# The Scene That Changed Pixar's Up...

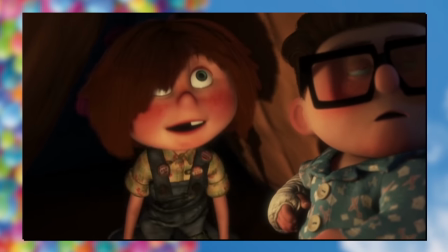4:14 Camera switching from hands to wider to see Ellie full with her leg up on the workstation, and Carl hammering away in the background.
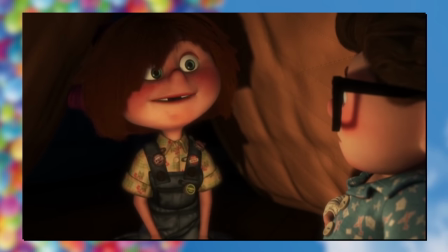4:21 Before a little later pushing some chairs into place. This will be THEIR iconic chairs, each pushing each other's chairs into place.
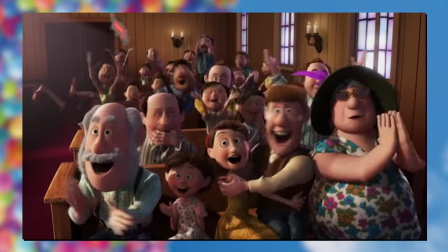4:29 The dark and square, and the bright and rounded, again, aging up just a little bit with clothing changes to boot.
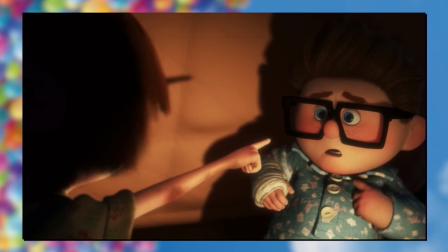4:35 And then there's the lighting, adding a bit of a bloom effect to make everything look so dreamy.
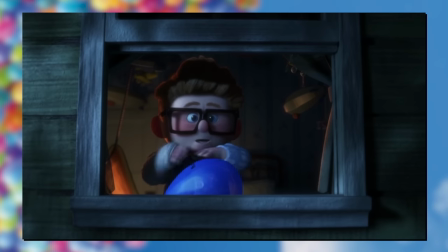4:40 It's a life goal they are working on right here, and everything seems so perfect and idyllic. It's the good times.
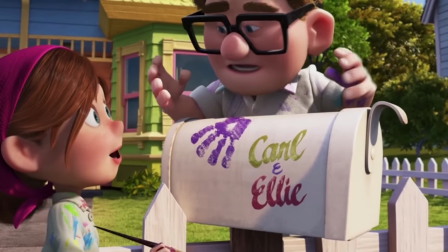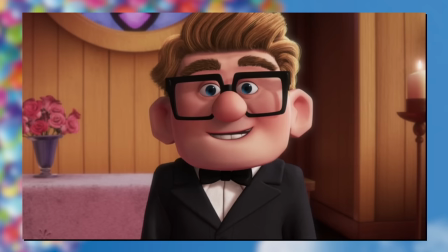4:52 Aww, it's not just about the practical development of a DIY house, it's about adding your own personal character and creativity to the mix.
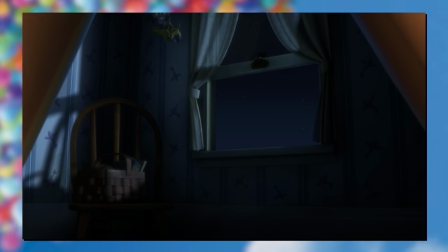5:00 Painting a mailbox isn't exactly what I'd call mandatory, but it's a nice little extra.
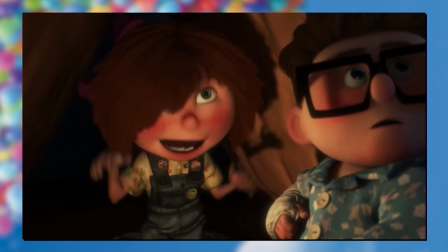5:04 Camera pulling away the whole time is the first and last frame in this moment need more space to be captured.
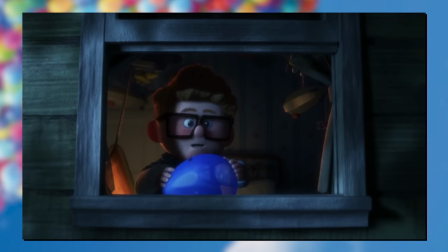5:09 Plus it's a slow reveal, even if there is that twist in the middle. Carl is a little clumsy, and his immediate response is disappointment and negativity.
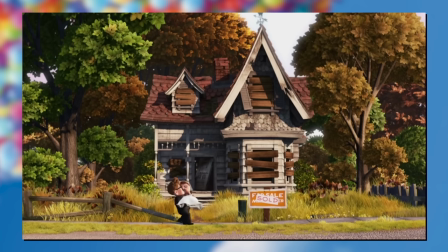5:17 But Ellie is different. Happy to run with the punches and divert from the rigid plans.
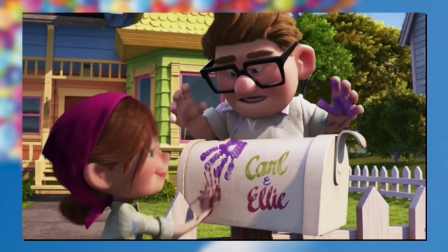5:22 It's a character trait of hers that makes her so much more appealing to us audience members to really capture our hearts.
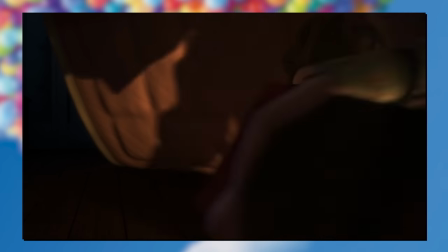5:28 And somehow make something even better than just simple text on a white box. What is it with painted handprints that we like so much?
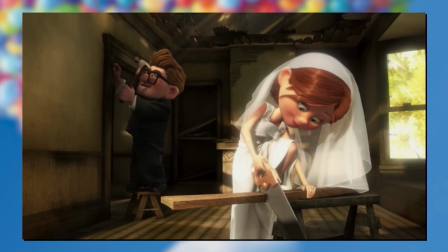5:35 I remember watching a movie that had a family painting a wall messily with their handprints as well, and it just seemed so endearing.
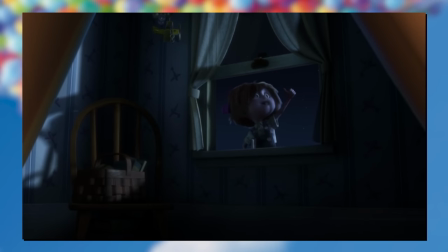5:41 If I ever own a home, I think I'm gonna do something like that. What movie was that anyway? Oh, Bridge to Terabithia!
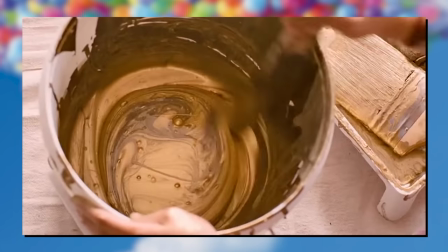5:47 Another movie that just snaps you in half with emotions huh? I guess painted handprints is the mark of the devil that something bad is gonna happen, huh?
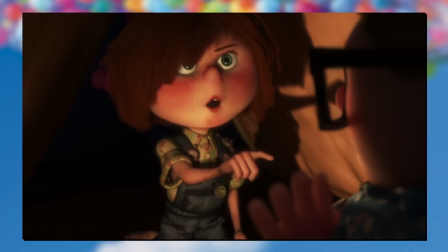5:55 Anyway. You can also spot now that the whole house in the background is fully painted too.
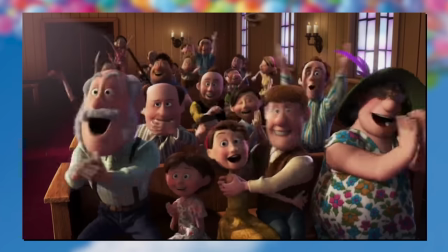6:00 The Simpsons would be proud.
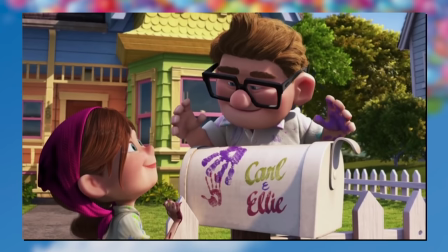6:05 Or we could just see it in the forefront too. First starting with a doodle from when they were kids to show this is a literal childhood dream come true.
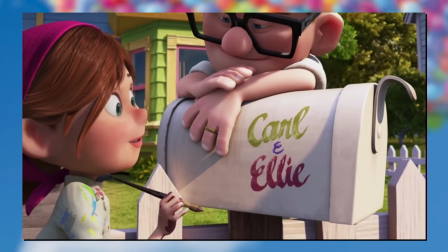6:13 Very nice, very nice.
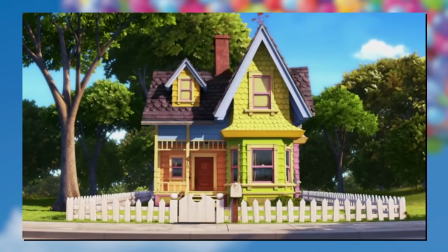6:19 Moving on we next get this heel shot. Positioned side-on to really capture the steepness of it.
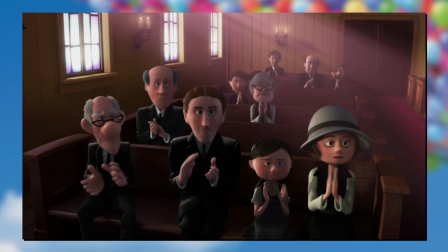6:24 Ellie skipping up top as Carl trails behind, yet bright green against a beautiful blue sky.
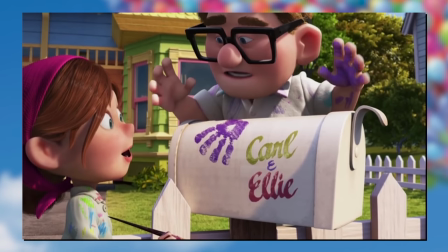6:29 All the more showcasing their dynamic as Carl asks for a moment while Ellie is already prepped for her picnic.
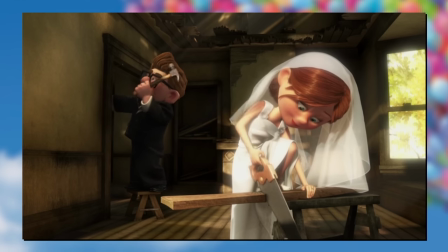6:35 It's endearing through and through, even if they're not both perfectly fit. Actually I think we would all find that quite annoying.
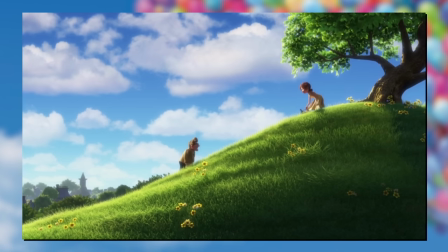6:41 The conflict of abilities somehow makes it more satisfying. But once he's up there, we eventually get...
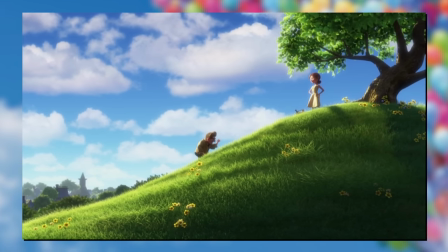6:49 A little bit of youthful joy, just lying down together looking up at clouds. Bread, cheese and wine and a camera too.
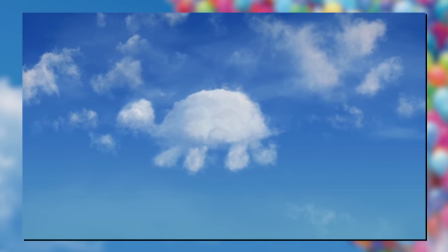6:57 Ellie rambling on about what she sees in the cloud, but Carl just happy to live in the moment.
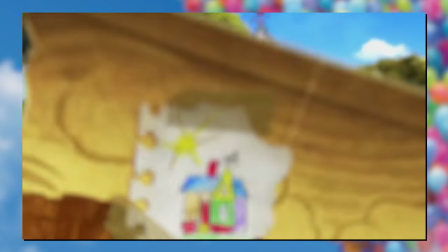7:02 This is his happy place, next to his wife, holding hands and listening to her talk.
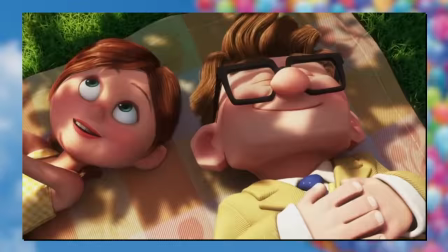7:07 The bright sun and pathetic fallacy for some happy days. Not to mention, their clothes equally as bright and joyous.
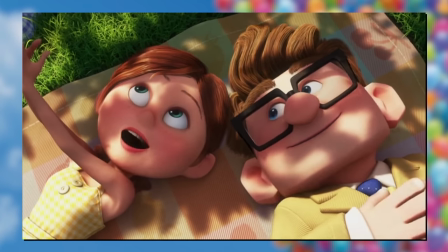7:18 But of course, these folks need to work, so now we get an insight to their workplace.
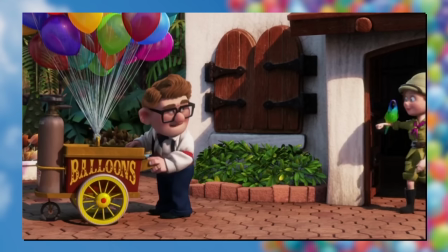7:23 Both at the zoo! First establishing that pretty blasé with a giant zoo sign, before craning down and in as we enter into this other world.
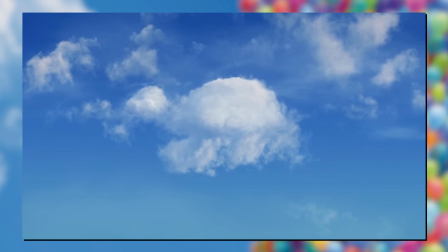7:31 Ellie handles the actual animals, and Carl is the balloon man.
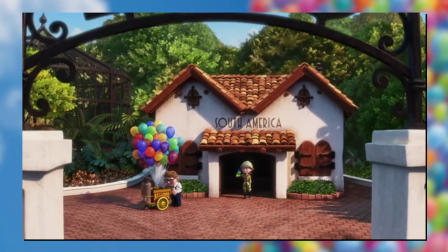7:34 Again, that theme of balloons keeps reappearing for obvious reasons. always the one with a little bit of mishap happening around him, but he could laugh at it now.
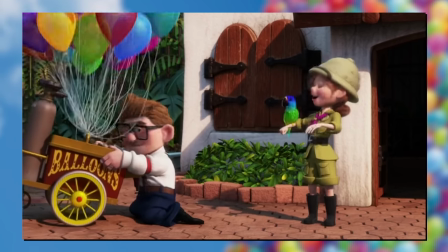7:42 Always having someone to turn back at and smile with. Just more endearing antics from another aspect of life.
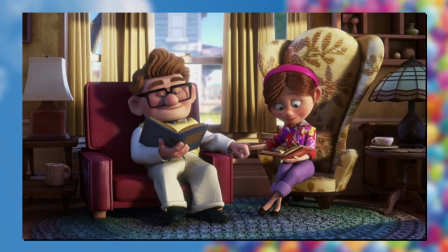7:53 And then this simple little shot of them sat in their chairs. They're a couple that likes to read, but they can read together.
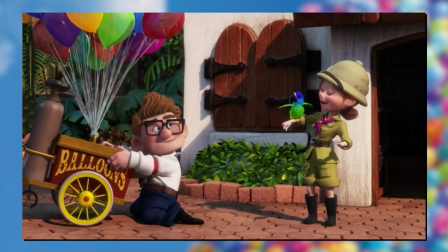7:59 Holding hands to show their bond runs deep. Though they totally can't turn the page if their hand is occupied so clearly they're just being impractical here.
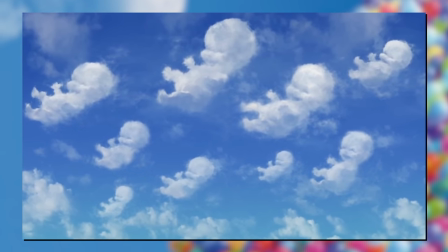8:12 And now we're back to here. Clearly the hilltop is a favorite place.
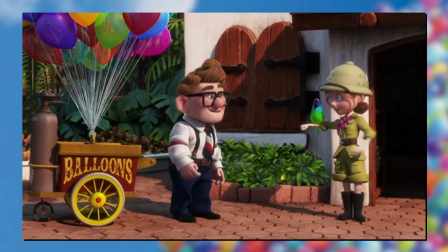8:16 This time Carl is contributing to the cloud visuals as they turn into not turtles, but children.